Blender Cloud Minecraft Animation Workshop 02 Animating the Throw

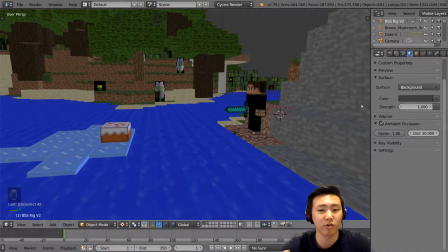0s
Hey guys, and welcome to the animation portion of this Minecraft workshop. We're going to go over sort of the more simplistic version of the animation that we did in the Trident animation, and I'm going to be going over how to animate with a prop as well as some basics of animation.
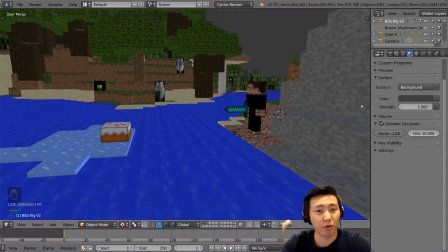13s
But I do recommend researching animation on your own because it is a huge, broad subject with a lot of different studies and styles and stuff like that. The foundations are all pretty much the same, so I do recommend looking up the 12 principles of animation as well as some dynamic posing concepts because it does help out a lot when you're learning how to do animation.
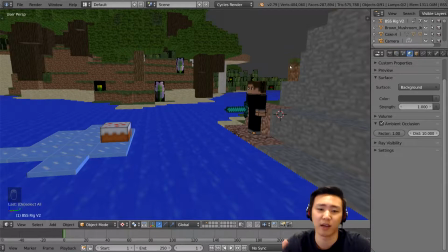33s
So I'm sort of just going to walk through my thought process as I animate instead of going through every single detail for every situation. So this will be very specific to this animation, so we're going to go ahead and jump into it. Now before we start, we're going to go ahead and go into the animation workspace.
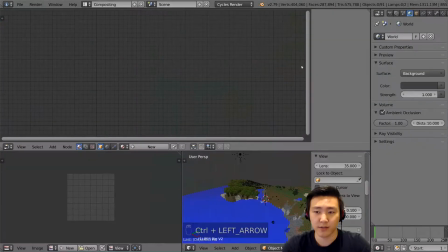47s
You can do that simply by hitting Control left arrow twice, and that will bring you to the animation workspace, which is very nice.
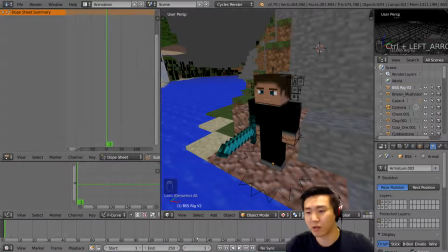54s
We have the dope sheet here, we have the graph editor here, we have the timeline at the bottom, of course, the viewport here, and all our necessary stuff here. We also have a little window here for our camera if we want to. Usually people keep it on the camera, at least I do, and that helps me kind of see exactly where my camera view is, which is nice.
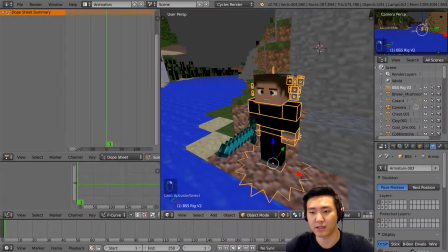71s
So we're going to go ahead and start by selecting this guy, which is the rig, and you can hit Control Tab to go into pose mode.
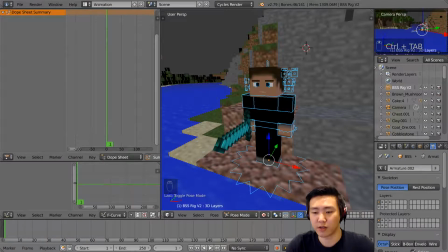79s
Now I do recommend turning on auto keyframes, which is right over here, this red record button, automatic keyframe insertion for objects and bones. That means whenever you move an object, it will automatically detect that change and mark it down as a keyframe so that it becomes animated.
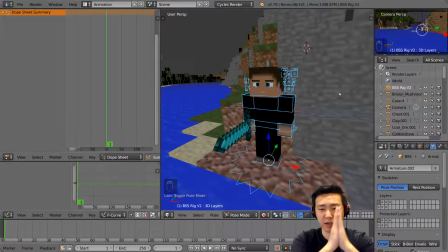94s
Keyframes are basically the foundation of how animation works, where they sort of take a key pose, I should say, and then interpolate the animation between the other pose. And when I say they, I mean Blender, the software does it. And so when you interpolate between two poses, you get an animation.
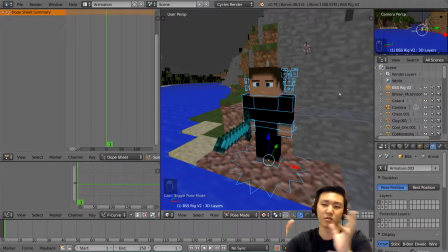109s
So you want to have as many poses as you can and sort of get a good animation done through that iteration process. So we're going to go ahead and animate just a simple throw. He's going to be throwing it, and we're going to be going over how to animate a prop leaving his hand, dynamic parenting and stuff like that.
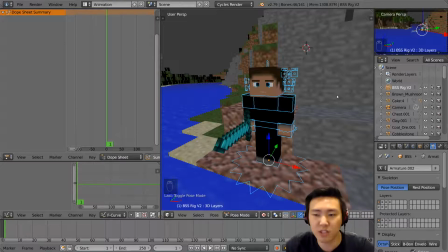125s
And then we're just going to go over the basics of the throw itself. So he's just going to be standing here. We had a sitting version in the final animation, but it's the same thing basically.
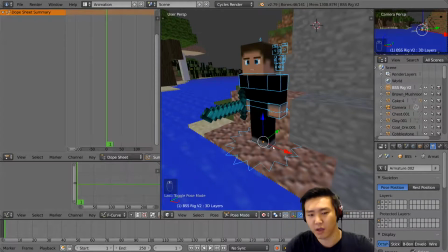133s
So we're going to go ahead and pose him first. Go ahead and turn this on real quick, the automatic keyframe insertion.
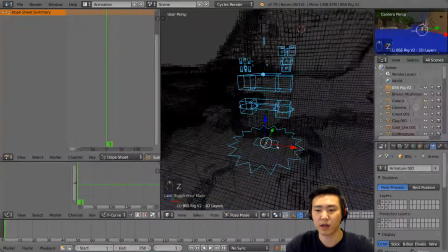139s
It should be toggled on. And then we're going to go ahead and move this guy into a position that kind of looks like he's about to throw something.
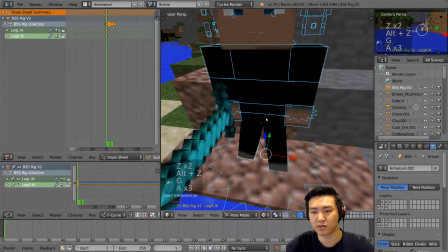147s
So space his legs apart just a little bit. Move this thing down.
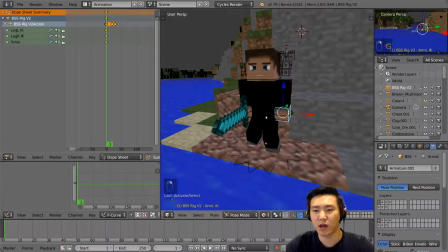152s
Bring this thing over here. I'm going to twist his torso. And one thing that's very important for animation is to always use reference.
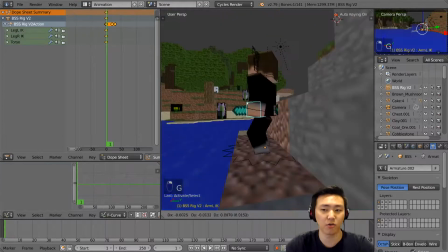158s
If you can look at yourself or imagine yourself doing a pose or a movement and sort of reference your own movements,
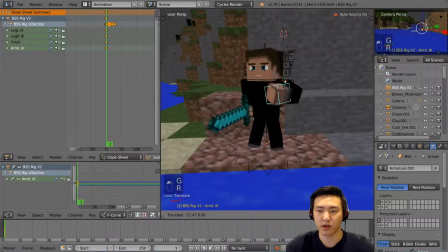166s
that is usually one of the best references you can find because you can do anything with it and just record yourself or just imagine yourself doing it,
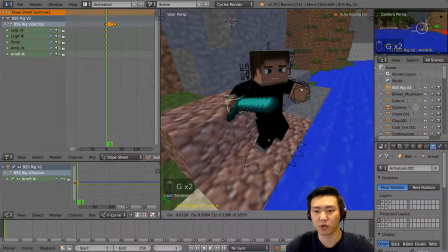173s
whichever one is good enough for you. But usually recording yourself is considered the holy grail of reference, right?
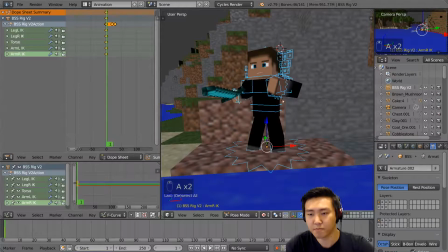179s
So a lot of animators do that. Now, this I can already imagine myself.
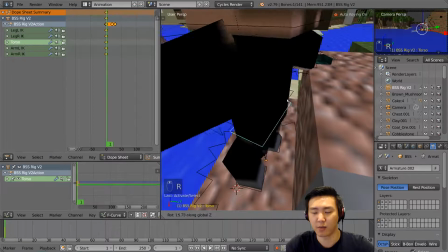184s
I'm about to throw, so I sort of wind back. But I'm not going to wind my hip back too much. I'm going to wind my chest back more.
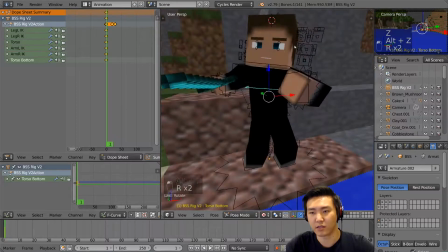190s
So we're going to take this back a little bit. There we go. And sort of have the head here be looking at his target.
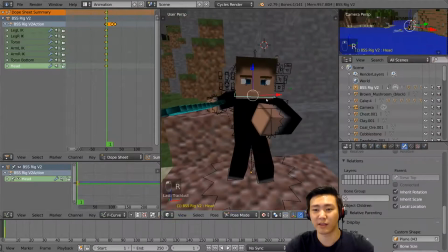197s
So I want to make sure that he's sort of staring at the cake, right? He's pretty much staring at the cake.
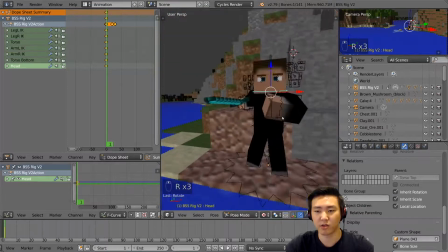202s
There we go. So he'll be looking at the cake while he throws. So he has the eye on the ball, so to speak, right?
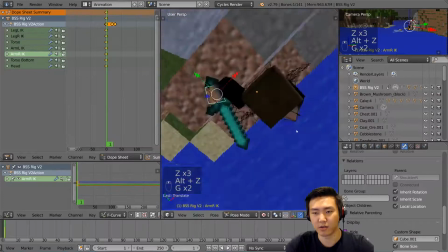207s
And his wind up here. Actually, let's go ahead and start him up.
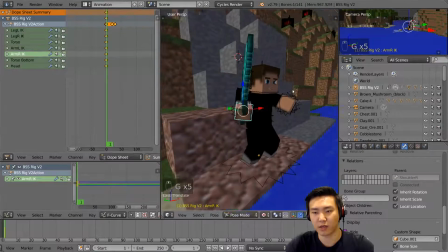211s
Start him out in the pre-wind up, just so we can get the actual wind up animation in there.
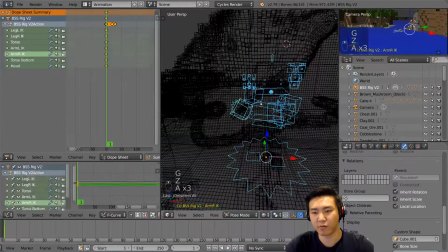218s
So I'll sort of have him facing the other way first,
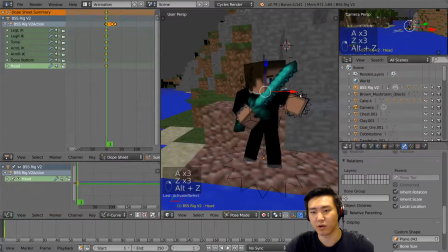221s
and this is all about anticipation, which is sort of like the opposite of what he's about to do is happening because you have to kind of wind up,
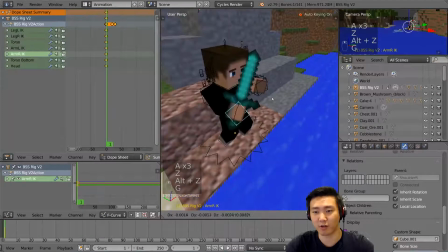229s
right? Whenever you bounce, whenever you jump, you crouch down first, right? So kind of the same thing for a wind up.
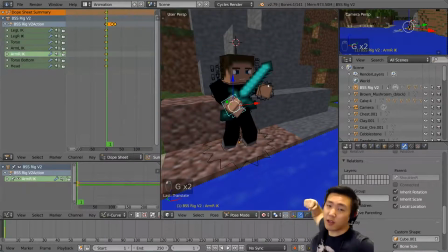235s
Whenever you punch, you wind backwards first, right? And then you punch. So that wind up is very important.
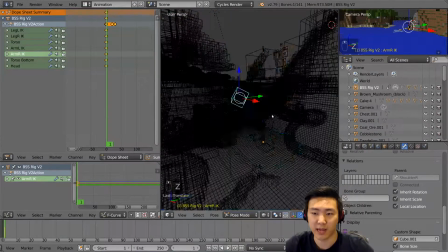240s
The anticipation is very important for animation to look natural and feel real. I'm not going to bend his legs as much.
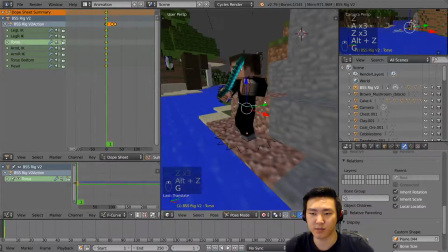245s
It doesn't seem like he's that excited to get the cake, but just decently excited.
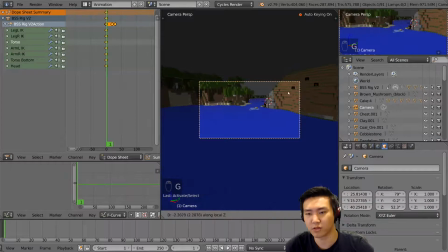248s
Oh, this camera is a little bit far. I want to move him forward a little bit, so I'm going to go and bring him in by clicking G and then clicking G and then clicking middle click drag to bring them over.
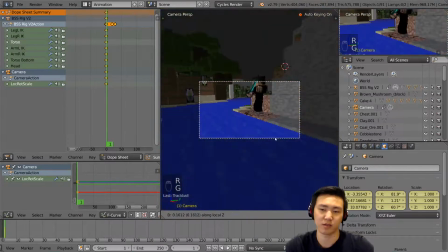262s
And in fact, you don't actually have to drag it again with Blender. You can just click it and let go, and it'll automatically enter that transformation state.
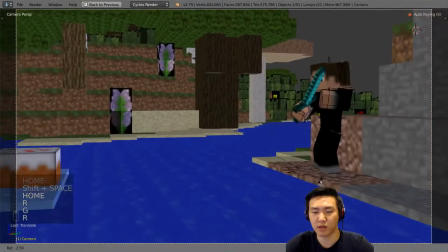268s
So yeah, I'm going to do that a few times, bring it to the point that we wanted that.
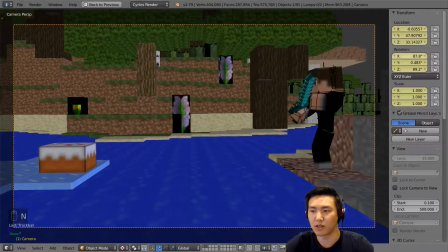273s
In fact, I'm going to just hit N and then go to this, change it to 90, 0, and 90.
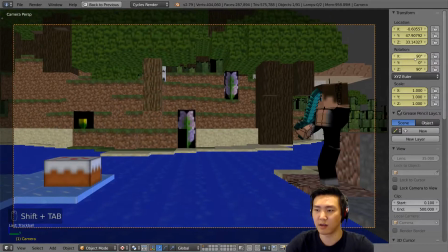278s
Wait, hang on, my numlocks off. There we go. 90, 0, and 90. There we go. So that will be exactly pretty much what we want.
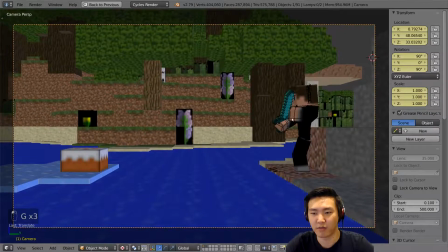284s
Perfect. So now that we have that there, we can actually use that as a reference a little bit.
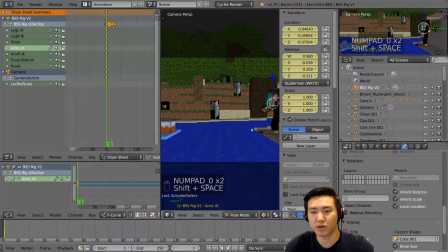289s
By the way, I'm hitting Shift Spacebar to zoom in and out of my viewport.
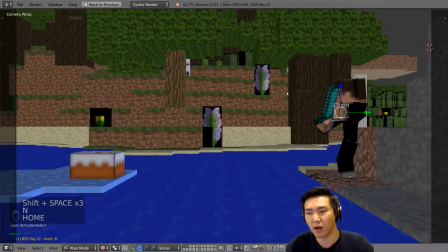293s
If I ever want to full screen my workspace here, you can just hit Shift Space with your mouse, hovering over it,
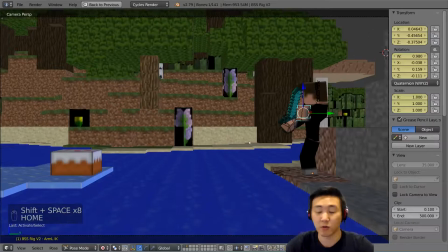299s
and it will zoom up on that particular panel, which is very helpful when you're working in these small workspaces where the viewport could be bigger.
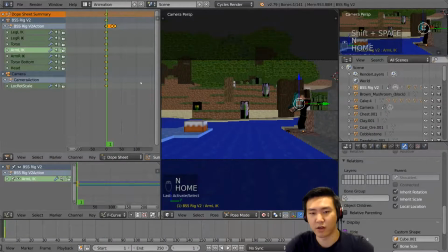307s
And then you have this dope sheet over here. You can also drag it around if you want.
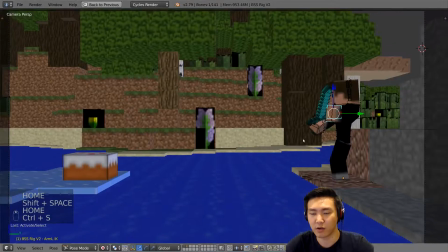310s
It's up to you. But yeah, so we have this, and we're going to go ahead and go to the next pose, which I'm going to go ahead and say it's at probably frame 10-ish.
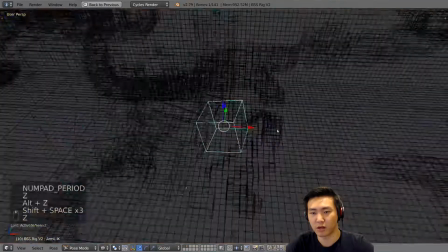318s
So we're going to bring that back. Oh, there we go. Bring that back over here and sort of bring this over here.
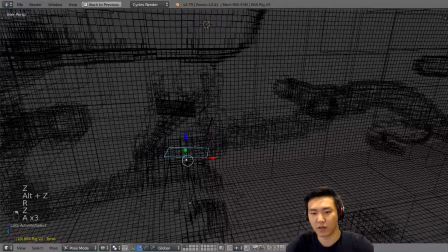324s
Kind of have the hip wind back just a little bit now.
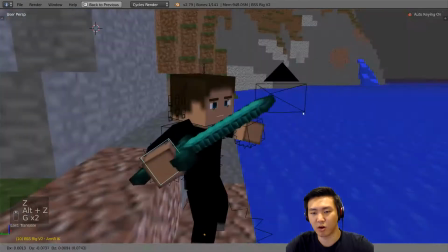328s
And then see if we can get this guy almost to the final peak.
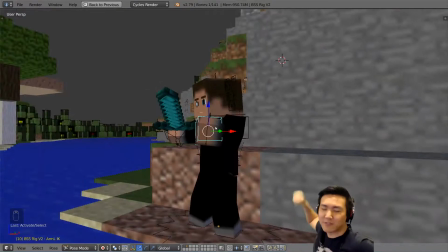335s
The peak as far back as he can go. Almost there, not there yet.
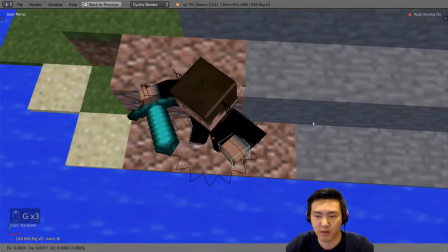340s
So he's going to kind of be here first. I'm going to push this guy back a little bit to kind of get this sort of lag behind.
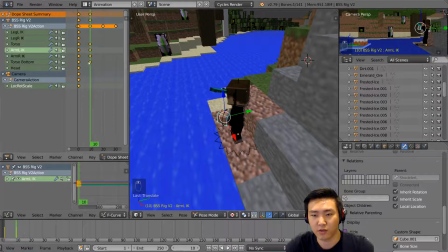348s
As you can see here, if you interpolate now between the two, you can hold Alt and then scroll bar to see your animation in the timeline, or you can hit Alt A to play it.
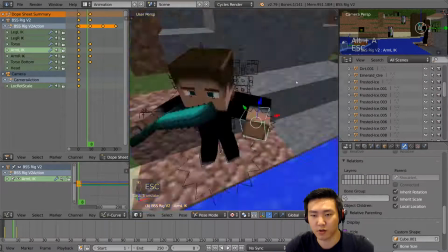357s
But I like to use the scroll wheel. Sorry, it's not scroll bar, scroll wheel, and that will allow you to kind of scrub through.
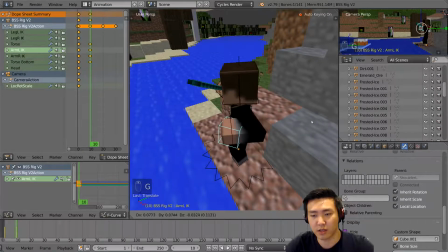363s
So I want to push this back a little bit so that we can get this sort of momentum from the arm here,
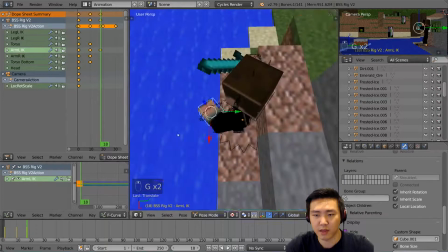369s
so that you can kind of feel the arm actually is lagging behind a little bit. That lag behind is one of the most important concepts in animation, in my opinion.
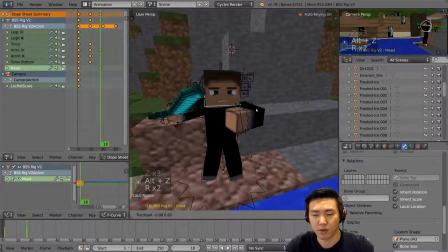377s
This is a personal thing, but I do think it's one of the most important.
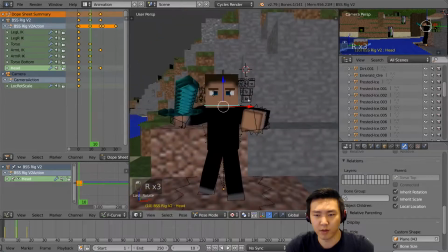381s
I believe it's called follow through, because it sort of follows the primary animation there.
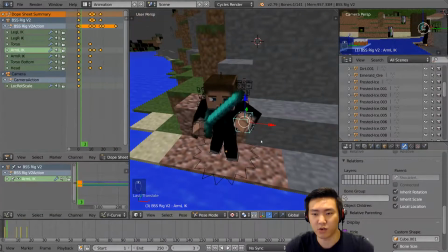389s
But I like to call it non-deliberate motion, because that's something that is sort of controlled by physics, not really something that is mentally being controlled by the human mind or anything like that, or whatever animal is you're animating.
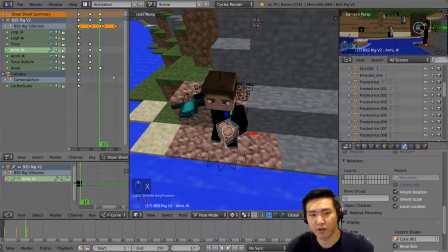406s
If something is deliberate, it will feel a lot different than if something non-deliberate.
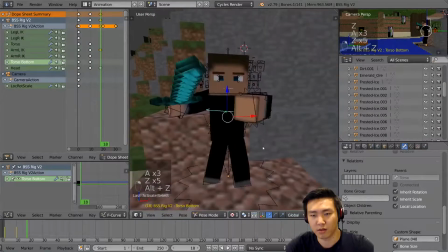410s
So non-deliberate versus deliberate motion is like my biggest separation of motion when I animate.
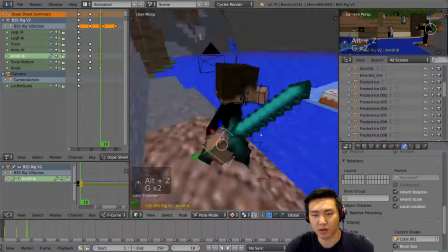418s
So that's that, and then we're going to go ahead and wind this up now, as you can see here.
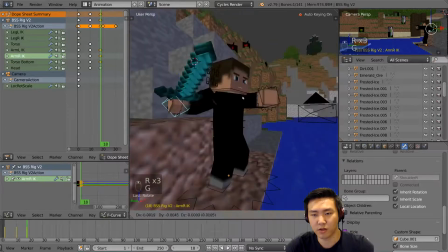425s
And I kind of want his throw to be, yeah, we'll kind of throw it like a spear.
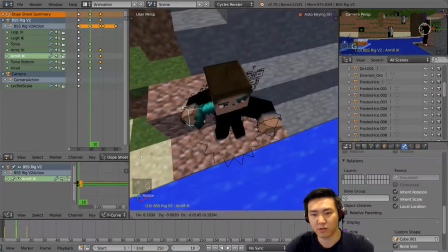429s
I think it's fine. We kind of want it to feel like a trident, but yeah, I'm going to go ahead and keep it here,
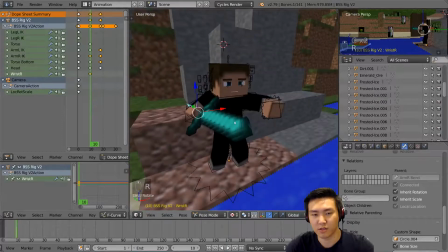436s
closer to his body, but sort of remove his wrist so he doesn't stab himself in the face, ideally.
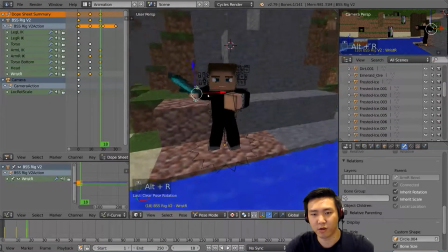441s
So we're just going to go ahead and do that, and then keep this guy pointing forward as we go, just because I sort of want it to feel like a lancer, right?
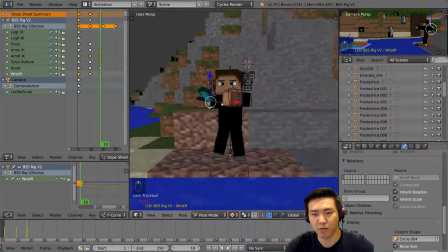449s
So he sort of keeps the spear in the same, looking in the same direction as he throws.
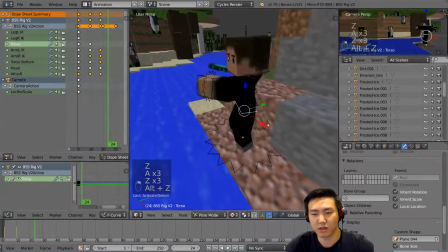454s
And so the next step is going to be, approximately lead with the hip, kind of push him forward just a little bit,
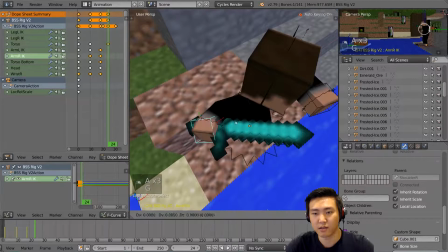460s
and then I'm going to go ahead and again push this back to sort of get that lag behind just a little bit.
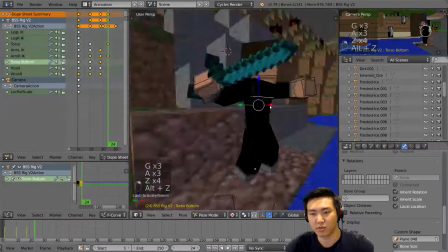467s
I'm actually going to push the chest back a little bit. There we go.
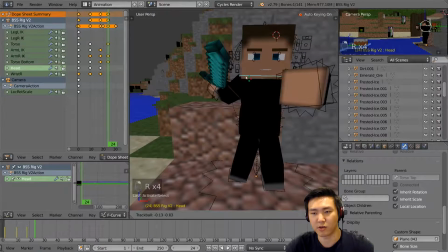472s
Sort of almost feel like the hip is turning without the rest of the body. Almost. That's a little bit too much, Dylan. I think the hip is actually, as you can see here, if you didn't keyframe the hip in between,
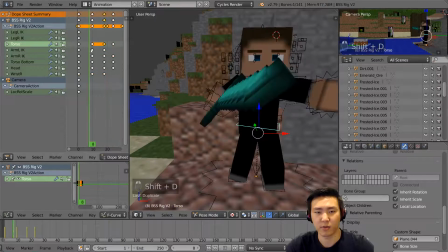484s
you're going to want to go ahead and sort of like copy paste that keyframe over by hitting Shift D, which works fine.